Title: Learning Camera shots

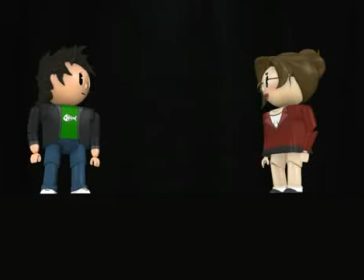0:00 Hey Sandra, how are you today? Hey Chris, I am feeling wonderful thank you. How are you? I'm okay I guess. What's up? I just have this weird feeling that whatever I do, people watching will be bored. I am not sure I understand. Watch.
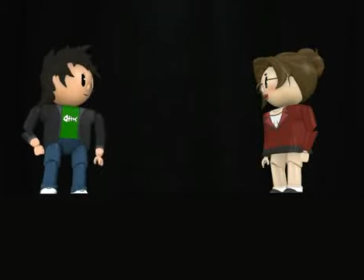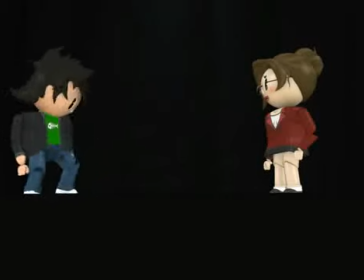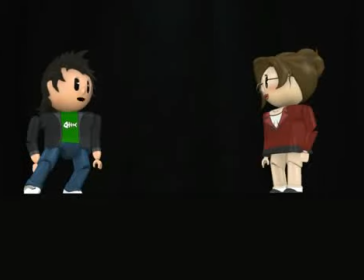0:36 I see. What can we do? Well I know a guy, who knows a guy, who has a sister, who knows a guy. And he said that if you suffer from boring videos the best thing to do is use more camera shots. So this guy. Do you think he knows what he is talking about? Maybe.
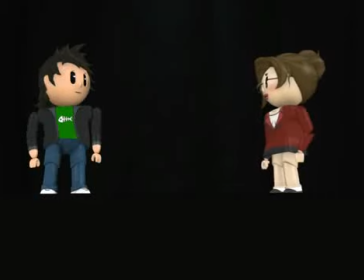0:56 Shall we give it a go? Okay so how do we start? Well this guy says you should always start with an establishing shot. What's that? It gives the viewer a better idea of where the action is taking place and who is in the scene.
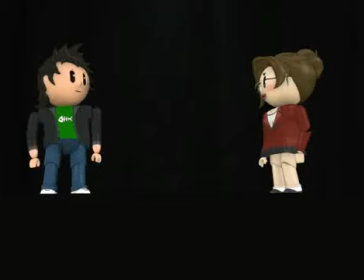1:12 That sounds cool. What is ours? How is that?
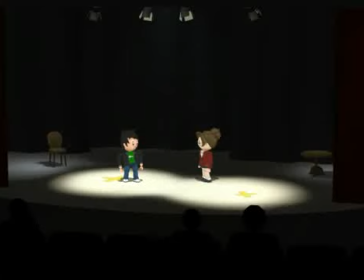1:18 I like that. I am already more interested in you, Chris. I like the sound of that. Now from here the viewers have a much better idea of what's going on. They can see where we are, who is around us, and they can begin to build up a sense of anticipation as they think about what may happen.
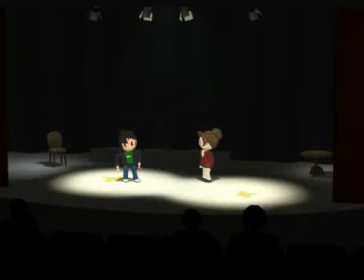1:37 Wow. This guy really knows what he is talking about. What should we do next? Well, it is probably best to stick to simple stuff for now. Let's try a mid-shot.
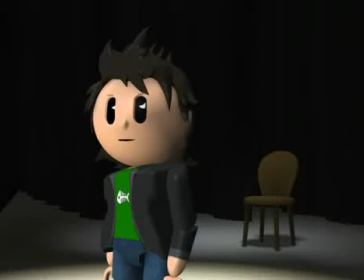1:49 Nice. What does this do, Chris? This gives the viewers a much better view of the characters in the scene. It is much easier to see any action they may do. Like this?
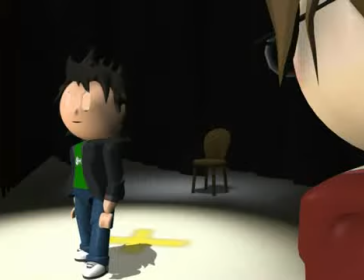2:05 Yes, Sandra, just like that. Ooh, what was that? This is a long shot.
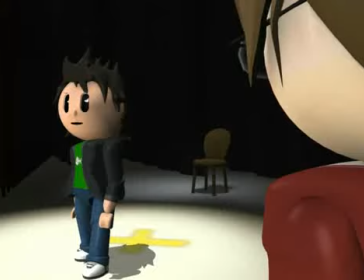2:11 It shows the viewer the character's whole body. This is much better for my dancing.
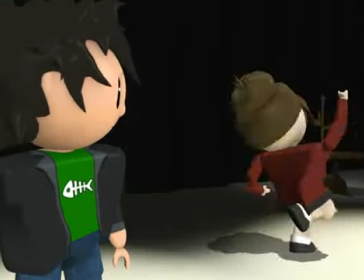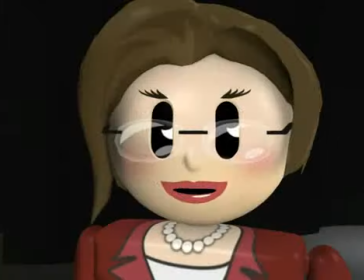2:24 Sandra, please stop. Okay, fine. Did you see what I did there?
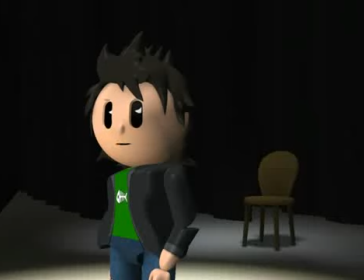2:31 What? I put a close-up in there to focus on your emotion. A close-up is often used to highlight emotion to the viewer. This is usually done by a facial expression. Now try looking happy.
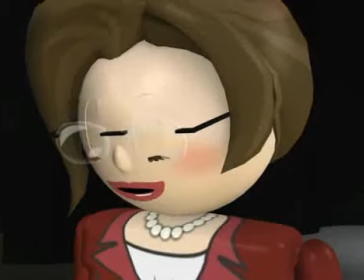2:49 That's amazing. People can really see that I am happy. I know.
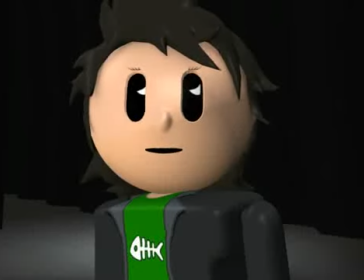2:54 If you use close-ups at the right time it can add an extra dimension into your films.
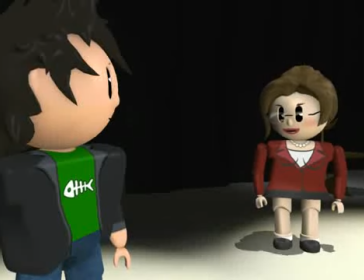3:00 That's so cool. This whole film arc is pretty easy really, isn't it?
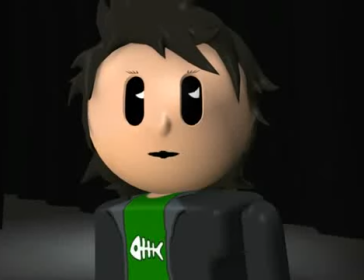3:04 Yeah, this guy said that if you can use these different shots, even the most simple script can be transformed into something much more interesting.
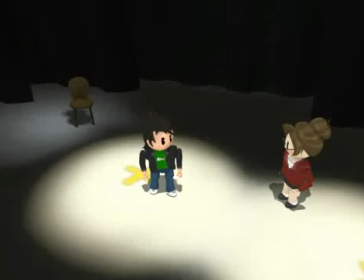3:13 I can't wait to go and make my own film now with these ideas. I really can make something good